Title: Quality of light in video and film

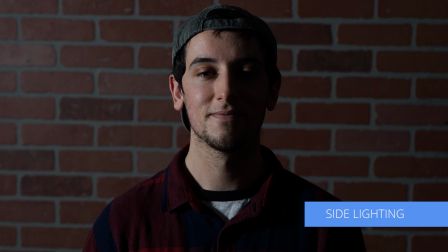(4:07)
Side lighting is when the light lights the subject from one side. Just using a side light creates a high contrast ratio.
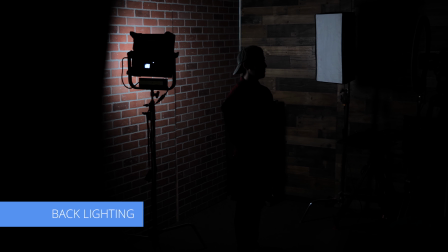(4:14)
This creates strong shadows on the side not lit. Backlighting is lighting that illuminates the subject from behind.
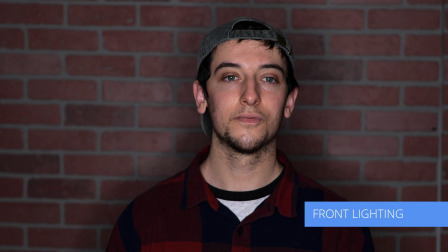(4:19)
This creates a silhouette of the subject. Front lighting is when the lighting is directly in front of the subject.
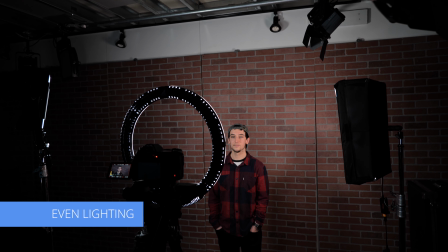(4:25)
This is typically an easy lighting setup to do. Even lighting is when the subject is illuminated with a low contrast ratio.
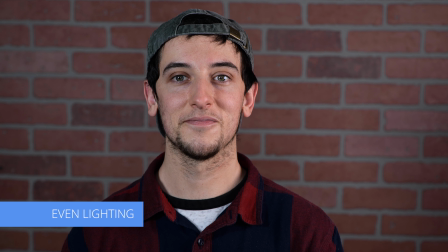(4:31)
The light needs to be even between the left and right sides of the subject. How your subject is illuminated greatly affects the mood and feel of your scene. Apply what you have learned today on your next project. Make sure to consider the quality of light you need to tell the best story.
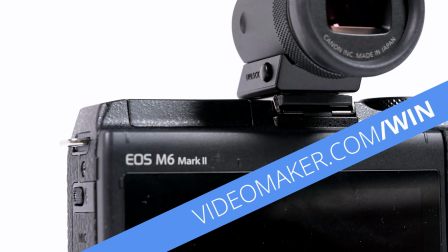(4:54)
For a limited time, we're giving away a Canon M6 Mark II.
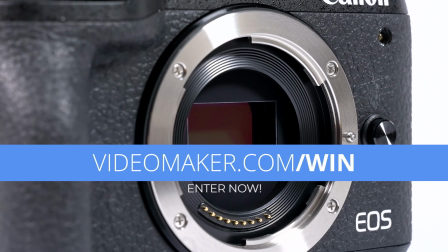(4:59)
All you gotta do is go to videomaker.com/win to enter to win this camera. Enter today to win a Canon M6 Mark II. Go to videomaker.com/win.